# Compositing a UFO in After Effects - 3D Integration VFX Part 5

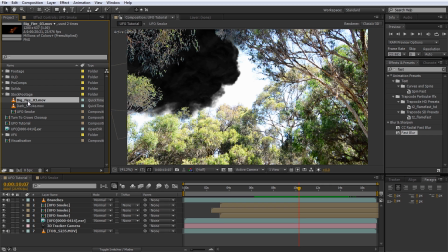I will use this big fire stock footage element from Action Essentials 2. And again, I will clean it up a little first by dragging it onto the new composition icon to place it in its own composition.
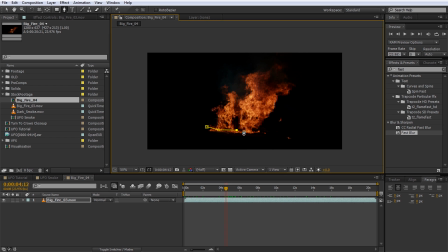Add a mask around the main area of the fire and feather the mask out a little bit.
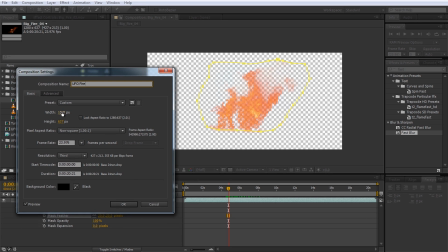Then open up the composition settings. I will call this one UFO Fire and reduce the width to just encompass the area of the fire.
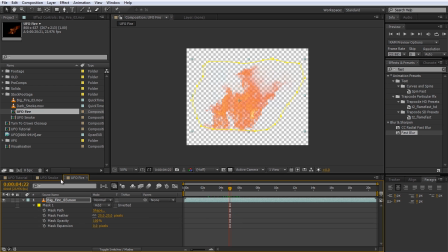Return to the UFO composition.
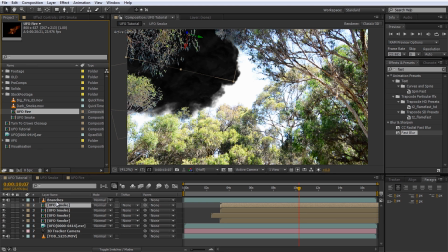Duplicate the smoke layer, ensure it remains selected and drag the UFO Fire composition we just created onto it while holding down the Alt key. If you can't see your fire, ensure it is not placed behind all of the smoke layers in 3D space. Simply reposition it a little bit closer to the camera to make it visible.
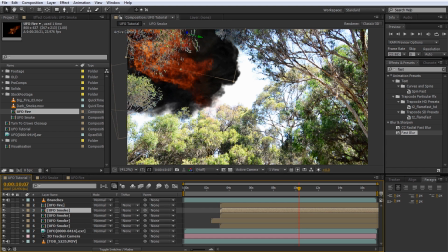It looks best if the fire sits between the smoke layers, so I will duplicate one of my smoke layers and position it to cover up most of the fire layer. Let's scrub through our footage and see what the fire looks like.
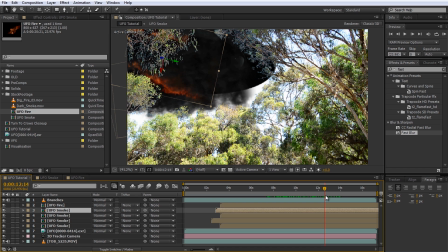Funky, but the fire does remain visible for way too long. That's easy enough to fix though.
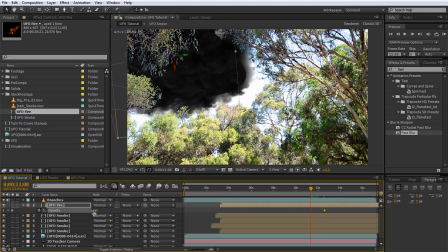Simply animate the opacity of the UFO fire layer to fade it out before all of the smoke elements evaporate.
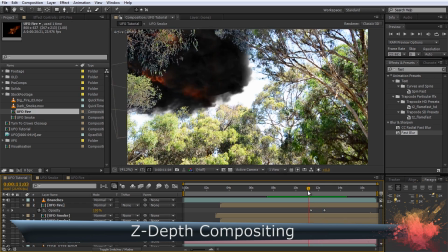Much better. Let's get to some ZDepth compositing to blend the smoke and fire layers a bit better with our UFO.
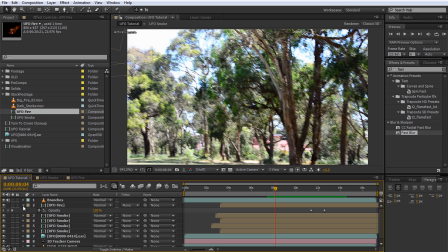We want to pre-compose all of the smoke and fire layers we created, but remember, they are 3D layers and their positioning depends on the camera.
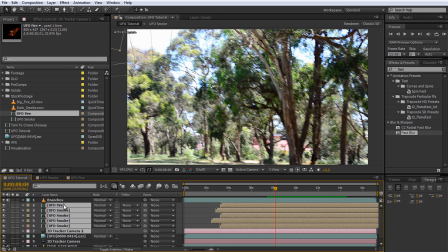So duplicate the camera, select the camera copy and all the smoke and fire layers, and go to Layer, Pre-compose. I will call this new composition Smoke of Doom, and hit OK. Our UFO composition should still look exactly like it did before.
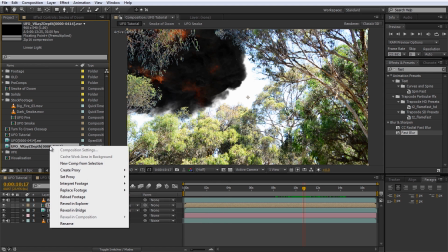Now import the ZDepth pass you exported from your 3D program. Right-click it and go to Interpret Footage Main, like we did with the Beauty Render pass.
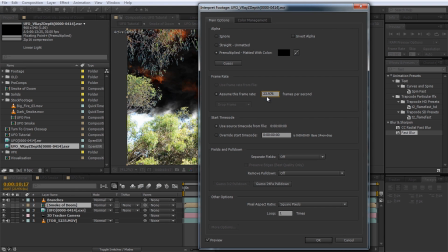Set the frame rate to 23.976 to match our UFO composition and set the alpha to Ignore. For the ZDepth layer, we don't really care about the alpha channel. Also, don't forget to tick the Preserve RGB option under the Color Management tab.
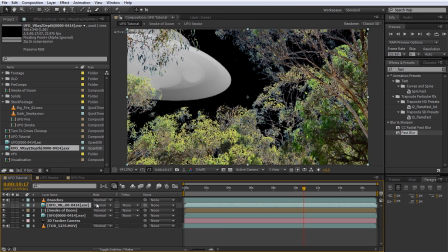Drag the ZDepth pass into your composition just above the Smoke of Doom layer. Ensure that the animation of this layer matches perfectly with the rendered UFO layer. We will now use this ZDepth pass to have the UFO appear to emerge and poke out of the Smoke of Doom as it approaches.
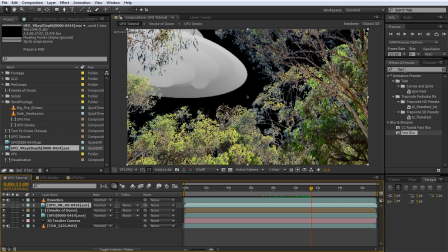For this, we will animate the brightness of the ZDepth layer. Search for the exposure effect and apply it to the layer.
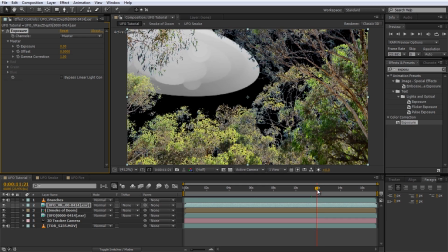Go to a time position where you want the UFO to be fully emerged from the cloud of smoke.
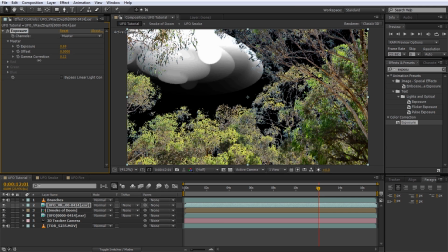Bring up the exposure and lower the gamma correction so the UFO side facing the camera is strong white and the side facing away from the camera is dark gray, almost black. Now enable keyframes for the exposure and gamma correction properties and move back a little bit to a moment where you want the UFO to still be fully hidden behind the smoke of doom.
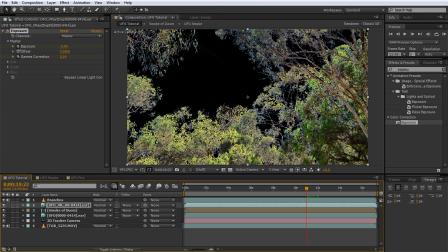Lower the exposure until the UFO appears fully black. Now scrub through your footage.
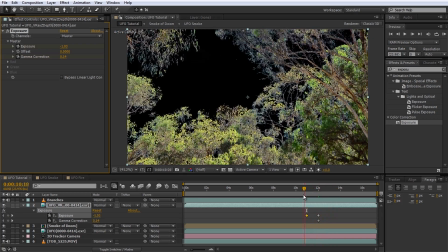The UFO should suddenly appear out of the black. Now, on the Smoke of Doom layer, set the track map to Luma Inverted.
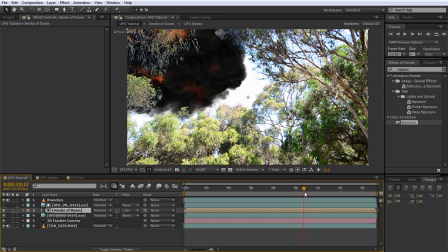Playing through our animation, the UFO should now appear to push out of the smoke and fire with the side facing the camera first.
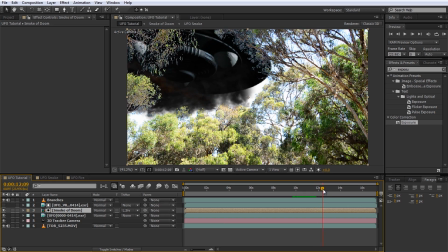Notice that the smoke lingers around the parts of the UFO that are furthest away from the camera before it evaporates. Using the ZDepth pass,
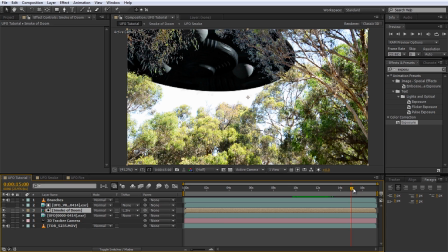we can give the impression that the physical shape of the UFO is interacting with our flat stock footage layers and binds them together more realistically.
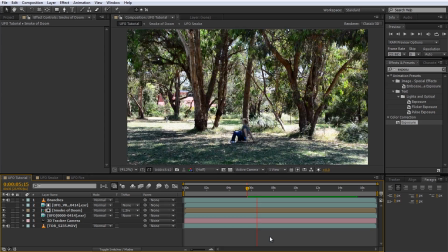Let's play back our UFO animation.
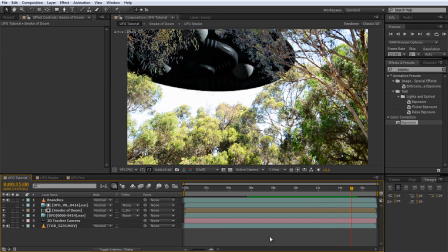That looks pretty good, I'd say. One thing that really helps bind a number of composited layers together is applying effects to all of the layers together. We will apply some color correction and color grading to this composition to achieve just that. Create a new adjustment layer and call it Correction and Grading. Now search for and apply the levels effect to it.
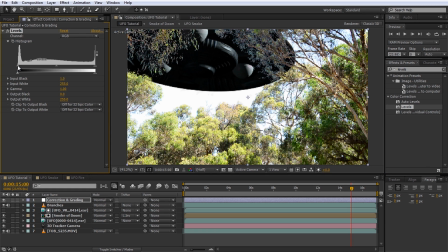I will bring up the input black a little bit to make the black areas darker,
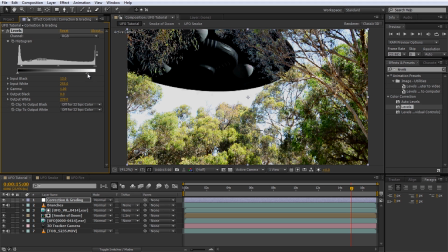and I will reduce the output white just a little bit so it looks a bit more like a dull day rather than a bright sunny one. Now apply a color balance effect to the adjustment layer.
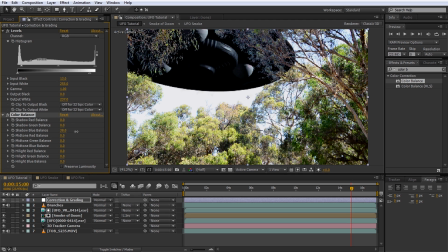I want the footage to get a strong bluish tint, so I will increase the shadow blue balance to around 50. I will also bring down the highlight red balance and the highlight green balance by a lot to mainly leave the blue in those areas.
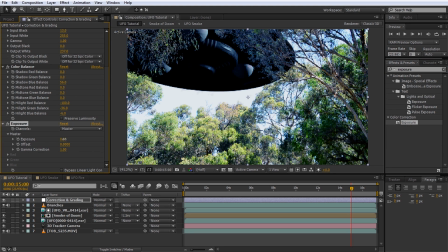Finally, apply an exposure effect and bring the exposure down to around -0.5 to darken the entire clip.
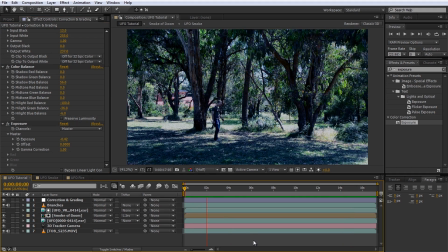This not only looks more dramatic, but notice how strongly the UFO,
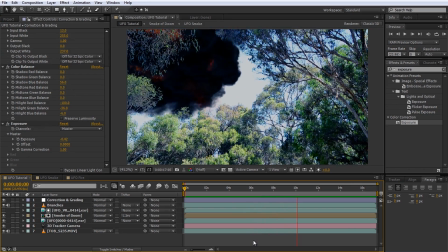smoke, fire and base footage layers have been glued together and look like they're all part of the same shot.
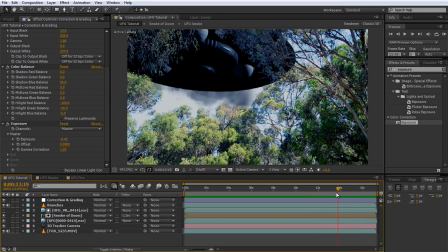Actually, one thing that I think will make this effect look even cooler is increasing the intensity of the fire and slowing it down a little bit.
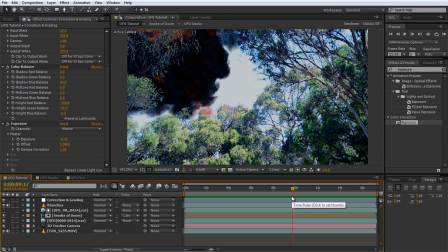It does look a little bit too much like an ordinary fire and the color grading has dulled it out quite a bit.
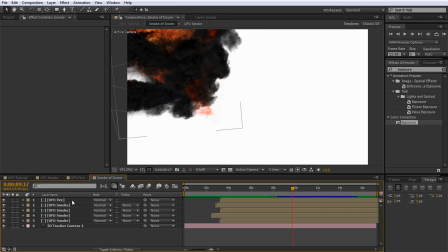Open up the Smoke of Doom composition and select the UFO fire layer. Right-click it and go to Time, Time Stretch.
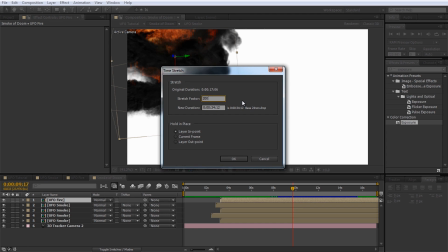I will slow the fire down to 50%, so set the time stretch value to 200.
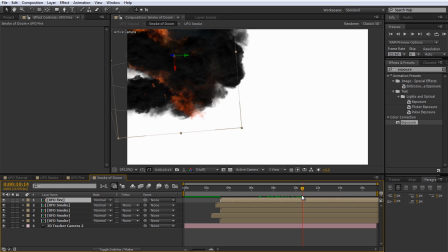That looks a lot nicer. Actually, while we're here, I will fix up the hole in our Smoke of Doom layer simply by duplicating a smoke layer and moving it into position. Let's also restrict the fire to the smoky areas by applying a simple mask to the UFO fire layer and feathering it out.
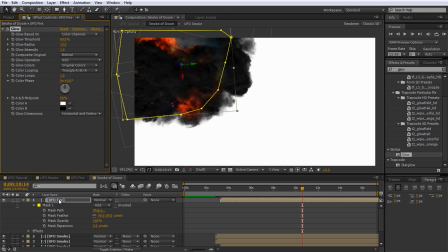Now apply a glow effect to the fire layer and adjust the threshold, radius and intensity until the fire looks nice and aggressive. Reposition any smoke layers as required to make the fire sit nicely in your smoke cloud.
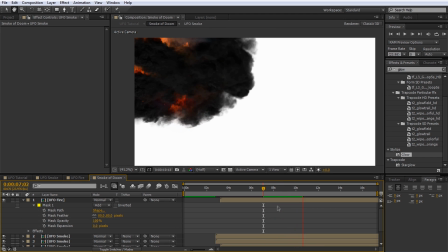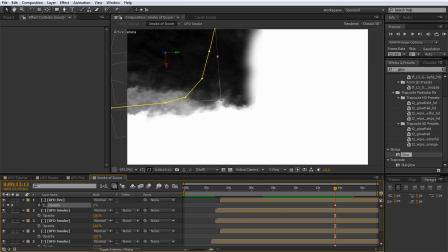Finally, because we stretched the timing on the fire layer, let's reanimate the opacity so the fire fades out before all of the smoke evaporates.
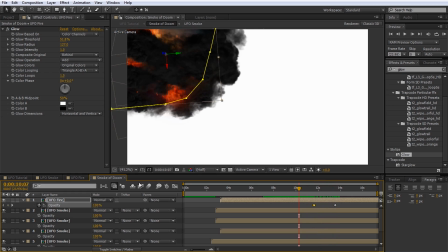Return to the UFO composition and play it back.
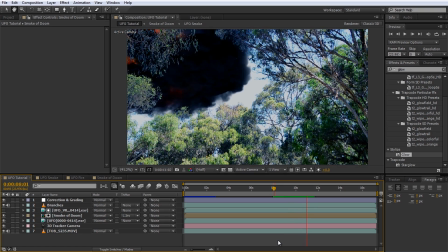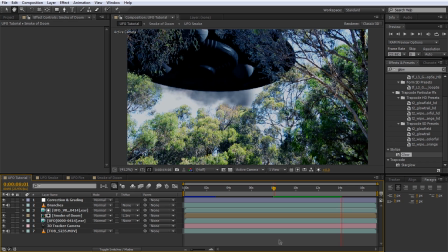Now that looks like a cool UFO effect.
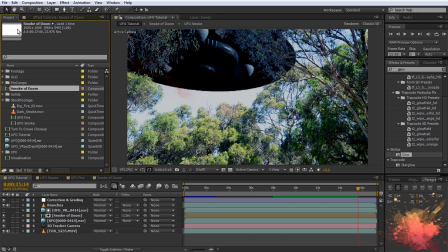Before we finish off, let me just quickly jump over to my Turn to Crows 3D integration to show you an effect where the 3D elements have to cast shadows.
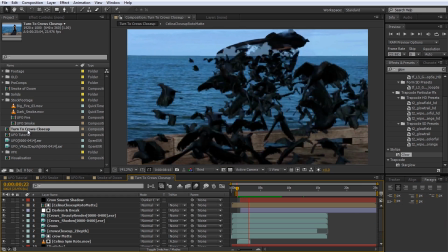This is the final effect without color grading.
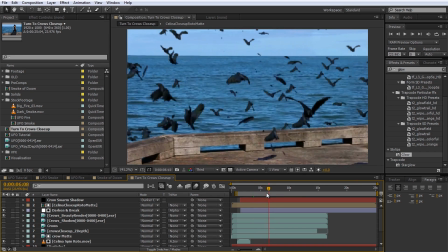Notice that I have a standard beauty pass of our crows just like we did with the UFO. However, I also exported a shadows only pass.
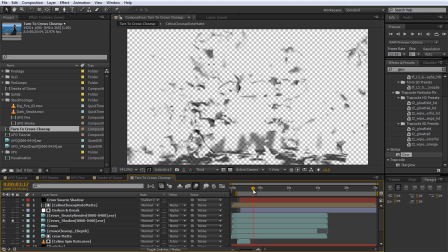This pass contains nothing but the shadows of the crows as they move over the pier and over other crows.
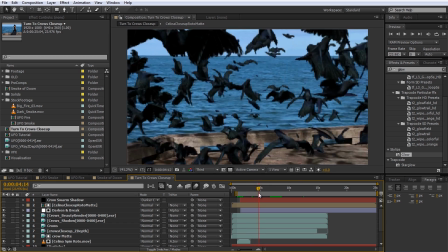I did nothing special to this layer, I just composited it like we did all of the layers for the UFO effect.
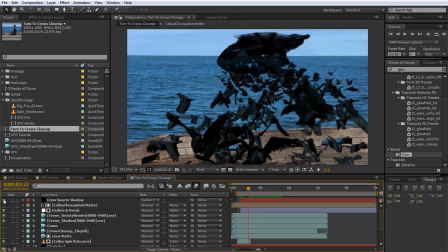The only other thing I've added is a soft dark shadow over the main area of the pier.
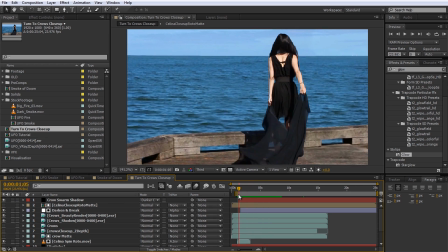This is just to make it appear like the density of the murder of crows is a lot greater than it really is.
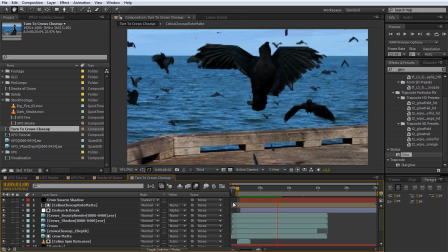Well, and that is it. We've finished our 3D integration effect. Even Walter's excited we finally finished our effect. I really hope you enjoyed this tutorial, and as always, please leave any comments, questions or suggestions in the section below. Even though we finished our final effect, and you should now be able to follow roughly the same process to create pretty much any 3D integration effect you want, I will do one more tutorial to cover one of my favorite plugins for Adobe After Effects, Element 3D from Video Copilot, so stay tuned for some more cool 3D effects. If you want to show some support, please subscribe, like or share, it really helps out a lot with the channel, and if you're feeling particularly stalkery, you can also find and follow me on Facebook or Twitter. Until next time, I will see you later. Yeah.